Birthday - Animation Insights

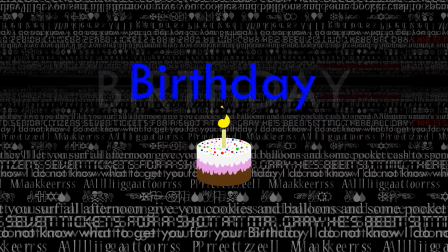And you'll notice if you have a good eye that the text for verse 2 has a bit of red text in it.
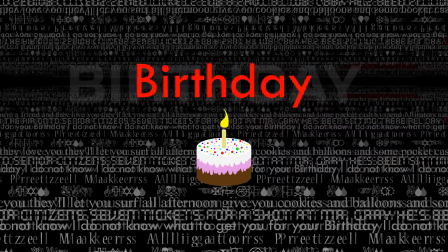And if you look at it, that says, "This is where the fun begins," which I put emphasis on before,
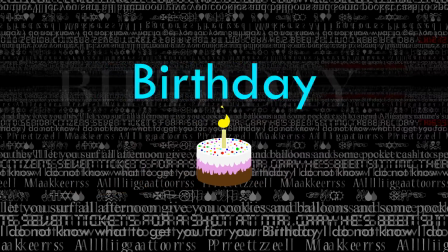and I put emphasis on here again because it's just, I wanted it to like be poignant.
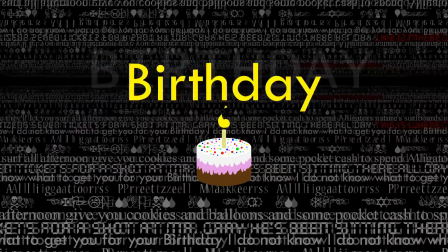And also, this is sort of where the fun begins, actually, like in the music video itself, where everything's going nuts.
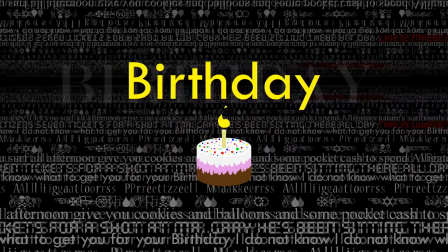This is where the fun begins. I mean, kind of. Yeah, I just wanted it sort of like all come together like this.
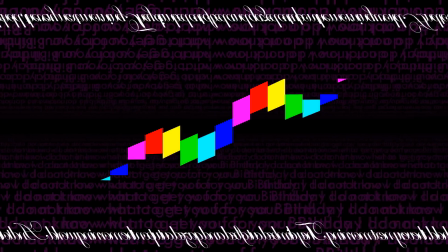Oh boy, we got a couple of things to talk about. First, the I do not know. The first one for the final chorus is the woobly text with the rainbow bits.
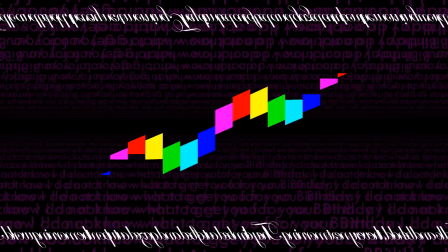This was a thing that I'd visualized a long time ago as well. I wanted it to look exactly like this.
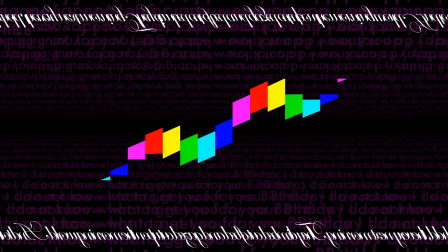And I'm very glad it looks as good as it does, because I was worried that like what I was visualizing wasn't actually going to play out too well.
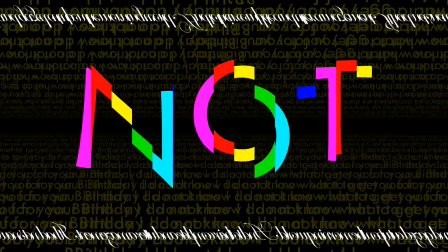I like to bring up that this took way too long to make.
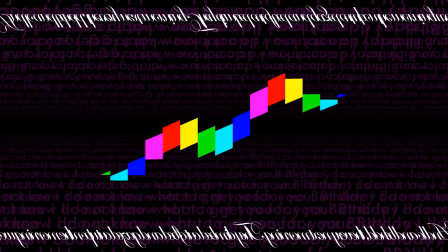So what I do to get this to look the way it does is I have a
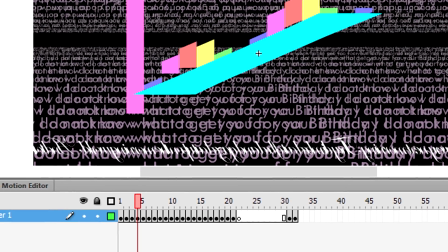picture of the text and I have it and I have that inside a symbol,
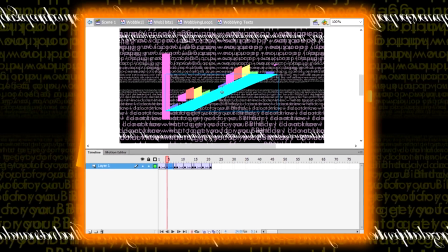which is essentially just like a flash object thing, and you can nest them and have one inside another inside another.
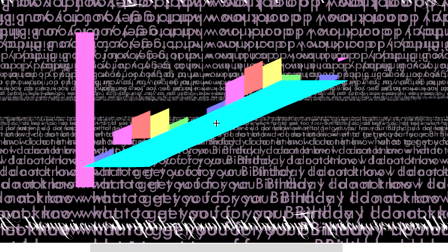And what I did is I have the symbol of the text, and inside that, or not inside that,
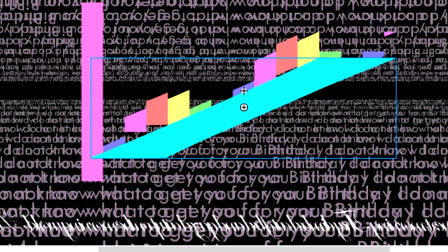that will be inside a symbol that gets it to move up and down steadily, just the text by itself.
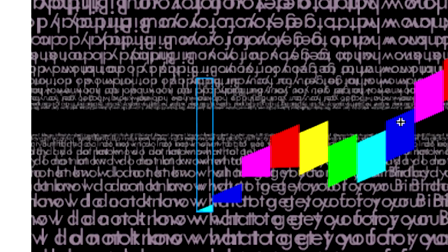And then that's inside one that has 1, 2, 3, 4, 5, 6, 7, 8, 9, 10, 11, 12, 13, 14, 15.
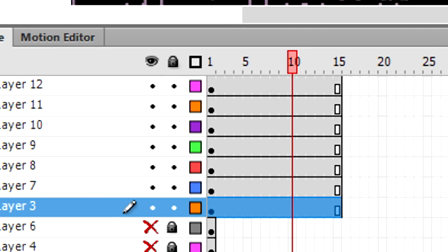It's got 15 different layers, one for each column of light,
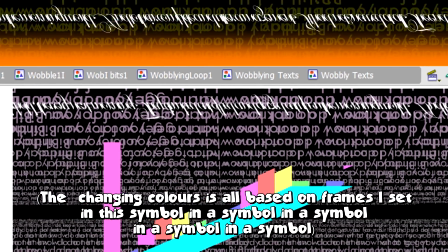and also every frame, the text that goes up and down changes color.
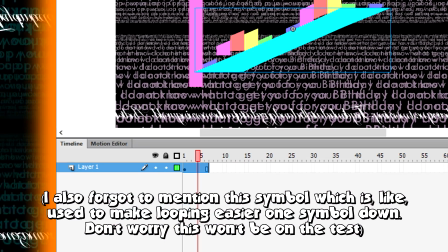And then in the one above that, in the symbol above that,
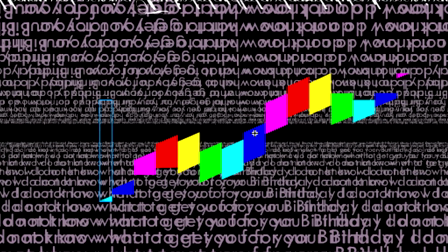it's like you got the 15 layers and it's playing this animation at different frames,
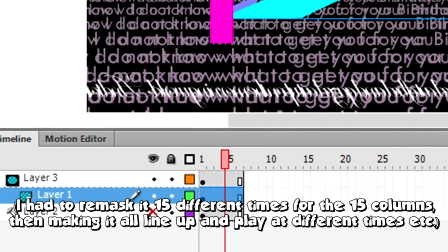and then I mask it so that only each column shows up during these different frames,
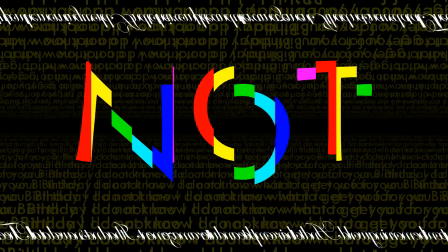and then I do the exact same thing for the do and the not afterwards.
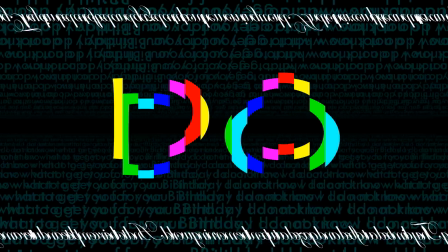And yeah, I also the I, because it's a vertical letter, the only way I could get the same effect is by
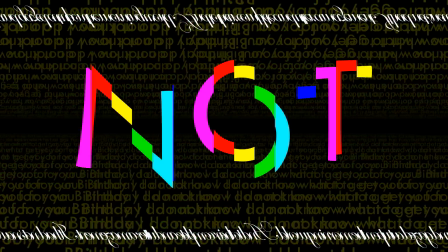shifting it heavily, skewing it horizontally so much that it doesn't even look like an I anymore.
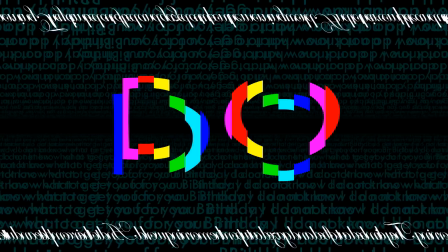In hindsight, what I could have done is just made it go woobly horizontally instead of vertically.
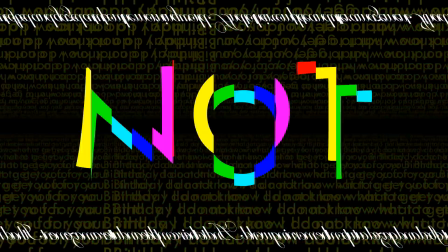Yeah, I could have done that. Yeah, too late. If I had done that though, then it would have been inconsistent with the rest of it, which does go vertically.
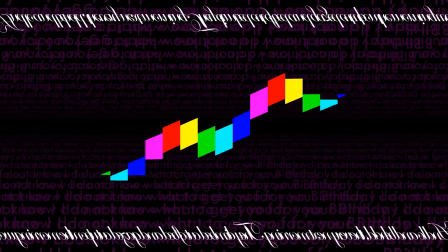Well, you got a bunch of text on the top and bottom that's like just going past.
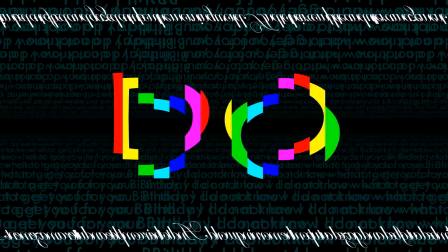This was another thing which I'm like, oh man, somebody's gonna decode that and it'll be cool, but nobody did.
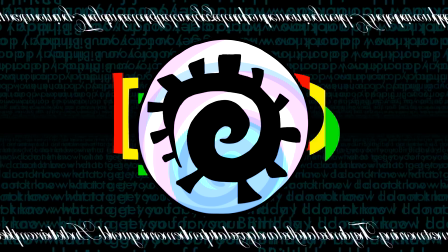So I'll tell you what that is too. In the Lemon Demon song "New Way Out" by Lemon Demon, I just said that.
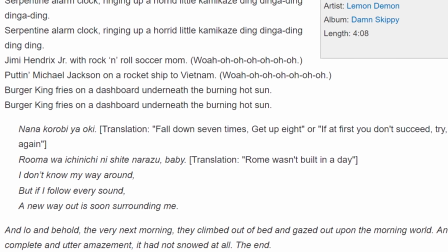There's a brief interlude in between like choruses and verses where
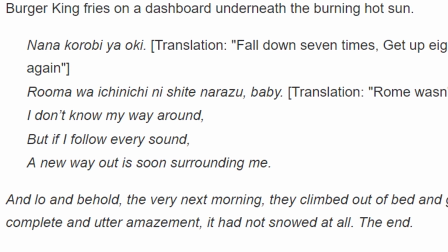Neil just sort of like speaks a like storybook bit, which makes no sense, but maybe it's from something.
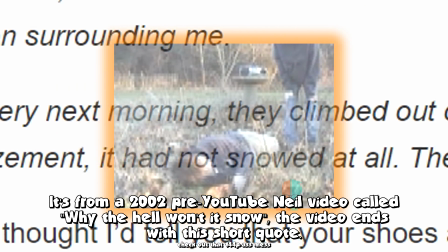Maybe I should have looked that up. It says, and lo and behold, the very next morning they climbed out of bed and gazed out upon the something like that, whatever.
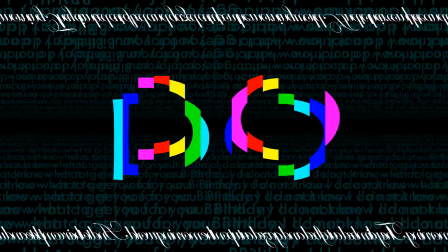Anyway, so that text is that spiel, except I compressed the letters so that,
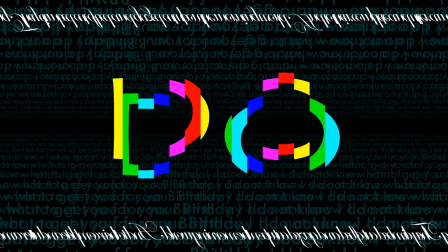and like reversed and flipped it, so that it's like really difficult to like read.
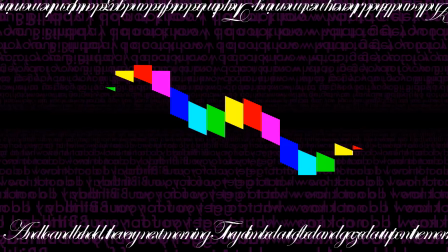But if you do unflip it and you reread it knowing what it says, you're like, oh yeah, it does say that.
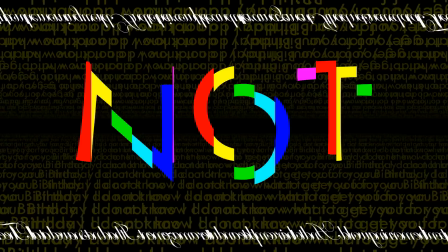I mean, it's pretty obvious once you realize what it says. Yeah, but nobody decoded that.
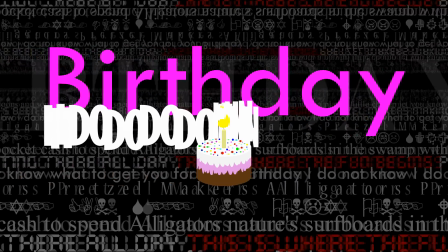Next, let's skip over to the next I Do Not Know, which has Neil stutter through it.
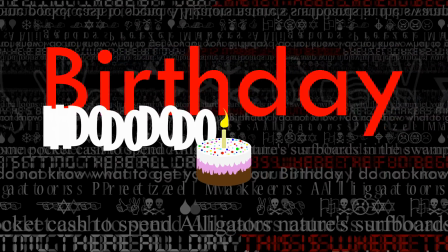Because like at this point in the song, the I Do Not Know is said differently for these couple, just to go with the rest of the song.
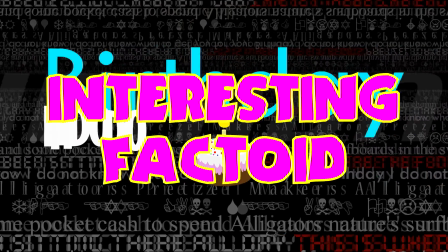Actually, an interesting factoid.
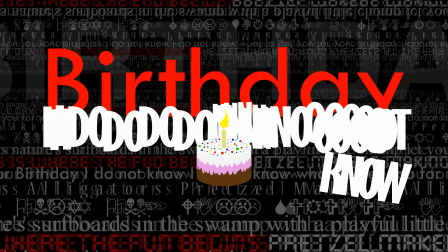When I was making this video, I was talking with other people who'd listened to the song before, and one of them said,
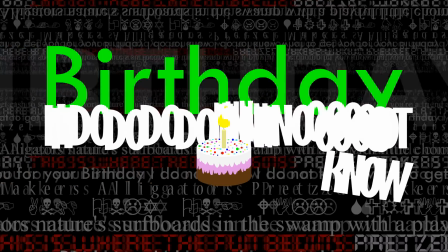wow, you're making this like really look like nuts, but when I listen to the song,
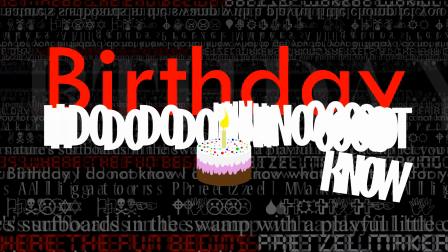it's just a calm song. It's just calm. And that's an interesting thing, I think.
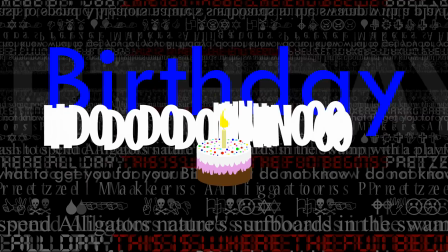Different people get different things out of the song.
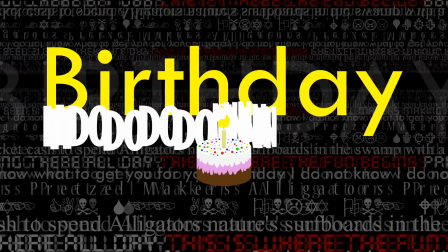When I hear the song, I hear something that starts off calm, but gets completely nuts by the end.
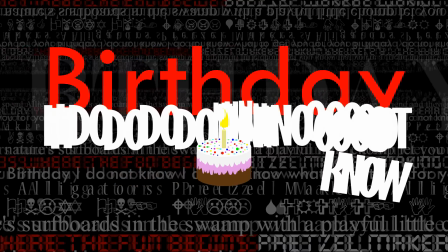But then this person said that they heard the song as it was just only calm.
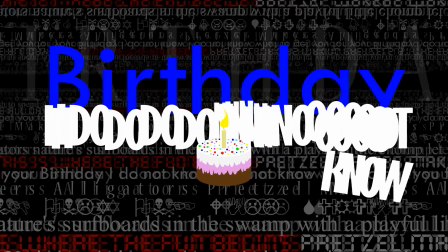And that's fair enough. It is mostly a calm song.
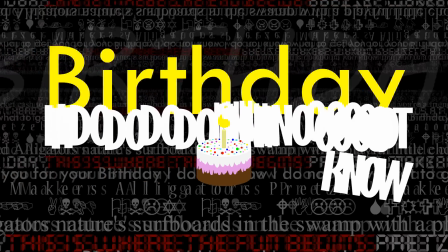And if you don't focus on it, then yeah, you probably don't hear what I hear, but yeah.
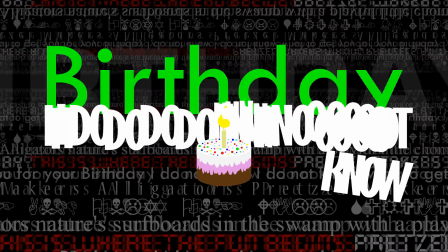That's what I hear. I hear the song getting steadily more nuts as you listen to it.
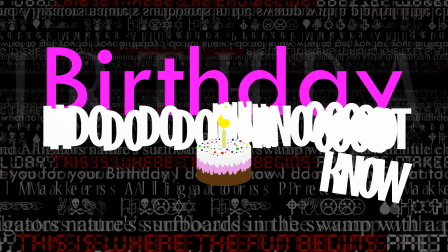Right, but yeah, so the idea is, yeah, so the I Do Not Know goes different, and this one it stutters, and I made it so that the text like shows up when he's stuttering them out.
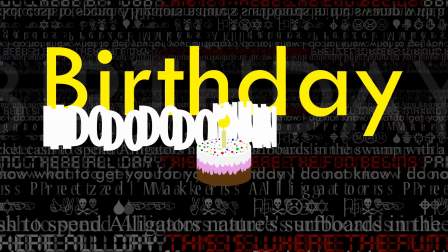I actually made it look I made it look prettier than it sounded.
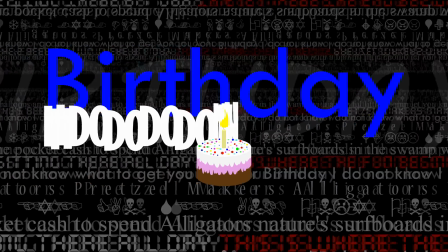Like when he says it, he says I do no.
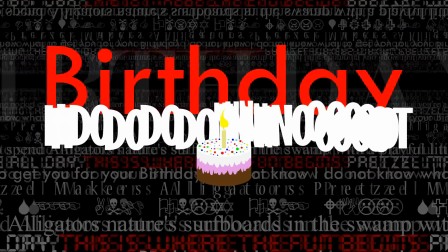But he doesn't really say it like, he doesn't, all, the I and the do is stuttered, but the not is not.
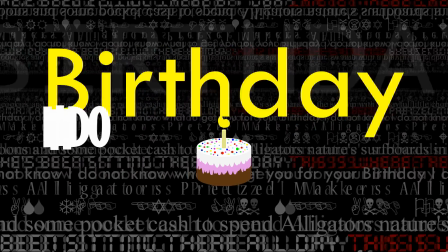But I made it, like, when animating it, I made like a ton of N's and a ton of O's show up,
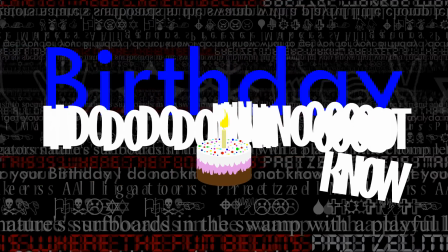just because I wanted it to feel like it was blurted out in the same vein as the I's and the do's.
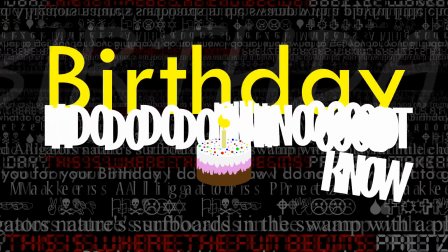And then the no. The no is normal. The no can be, it's fine, the no being normal.
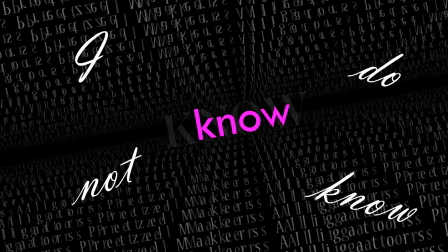And then the next I do not know, as in the I do not know what to get you for your birthday,
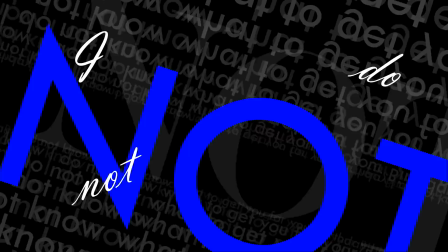I have show up during the regular I do not know.
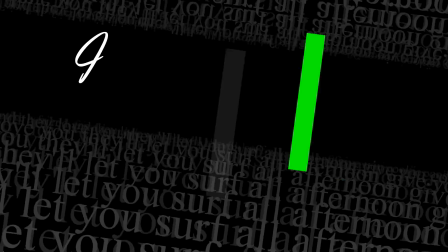I think that was just cool, having both of them happen at the same time. Oh god, blink and you miss it.
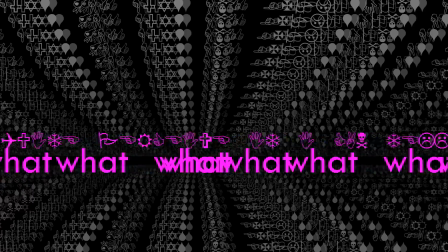So right here during the what, where the text like freaks out like that, you got a line of wingdings above it.
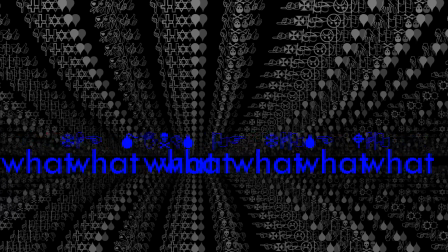Guess what it is? It's more text for somebody to decode that nobody decoded.
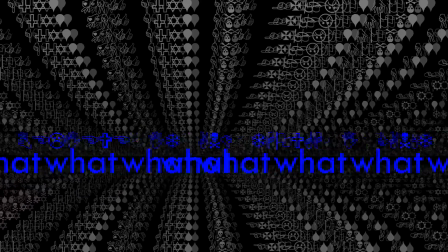The dealio with this one is that I have each line of text change between frames,
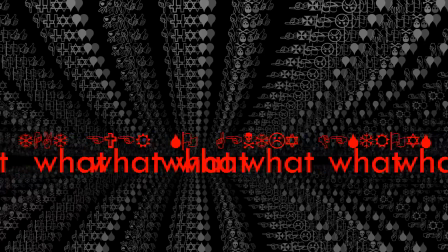and the only way you can read all of it is if you go frame by frame, unlike every other bit of text where you can pause whenever.
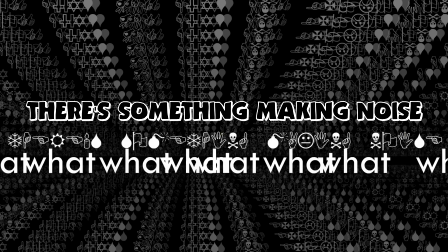The very first frame is there's something making noise. The second frame is some terrible kaleidoskull.
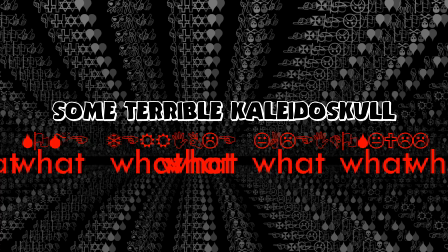That's not a typo, that's what it says.
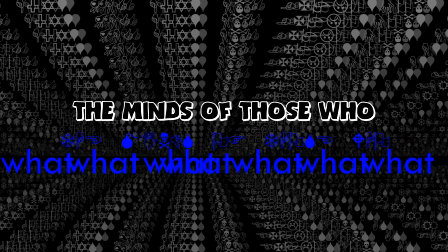Third one is that ever so gently destroys the minds of those who believe it,
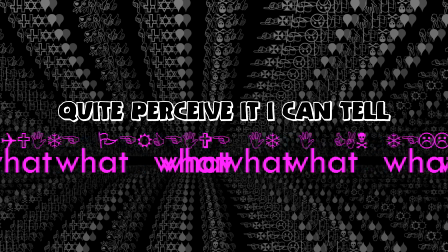and though I can't quite perceive it, I can tell it's there by the way it's not quite there.
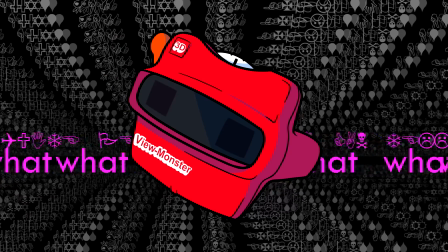Those are lyrics from Something Glowing by Lemon Demon, which is a song that I've professed to being my favorite Lemon Demon song,
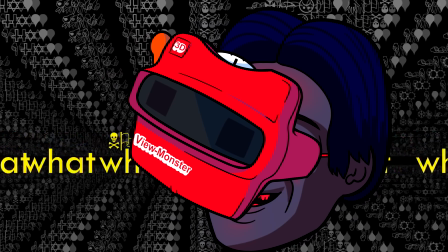and I've listened to like all of them several times.
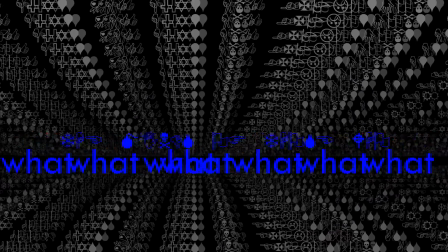I love this song. For reasons that are difficult to explain and also not relevant to this video.
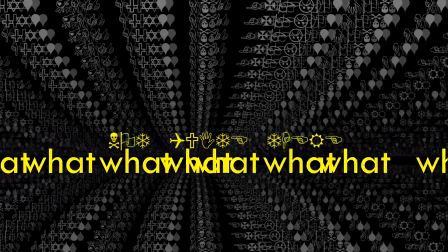Maybe I'll talk about it some other time.
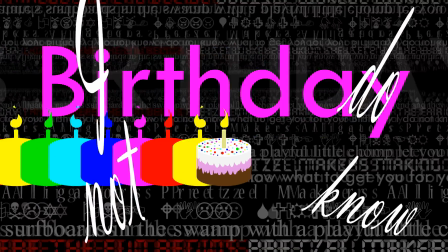And then the final couple of things to talk about is the very last, or the second to last birthday has the birthday cake having the rainbow bits coming out of it.
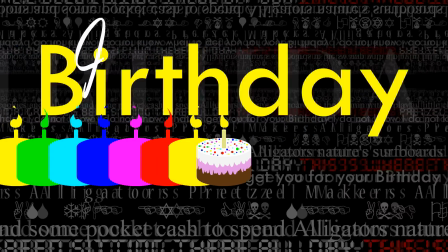That's because there was no special I do not know like there was for the past couple.
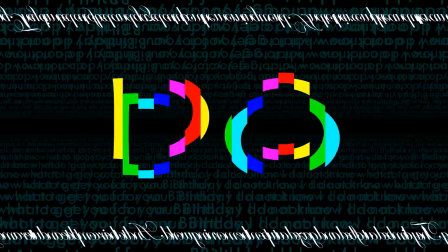One of them had the wooblies and the other one had the stutters. This one doesn't have anything, so I had to add something special to make this one special, and I added
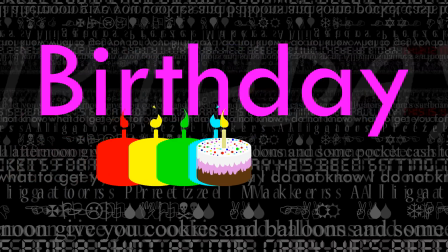the birthday cake, which still doesn't move, but it has like after images coming out of it too now.
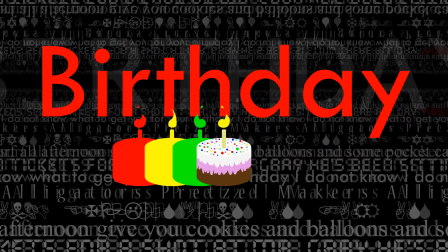And the after images sort of like move with the rest of the text too, so it almost looks like it's neon catting through space and time or something.
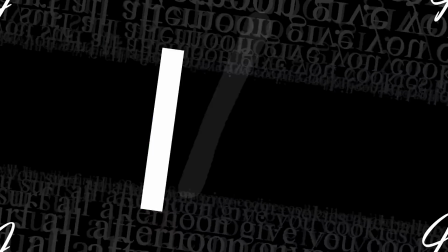I think that's pretty cool. And then the final couple of bits,
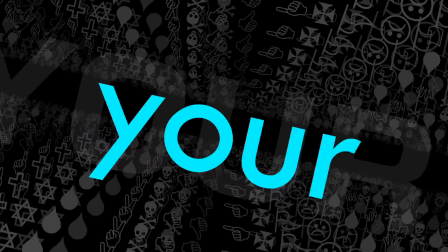the final I do not know what to get you for your birthday has like some special bits, like the what has the text in the top and bottom.
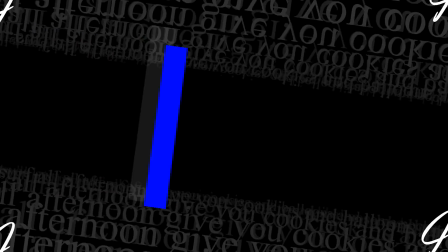The I has the other I's from before in the corners.
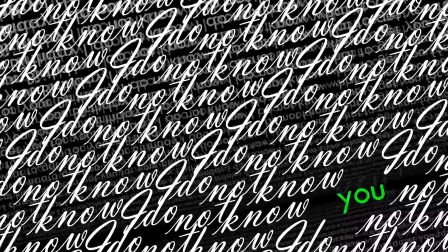The U has the I do not know just like spammed across the screen.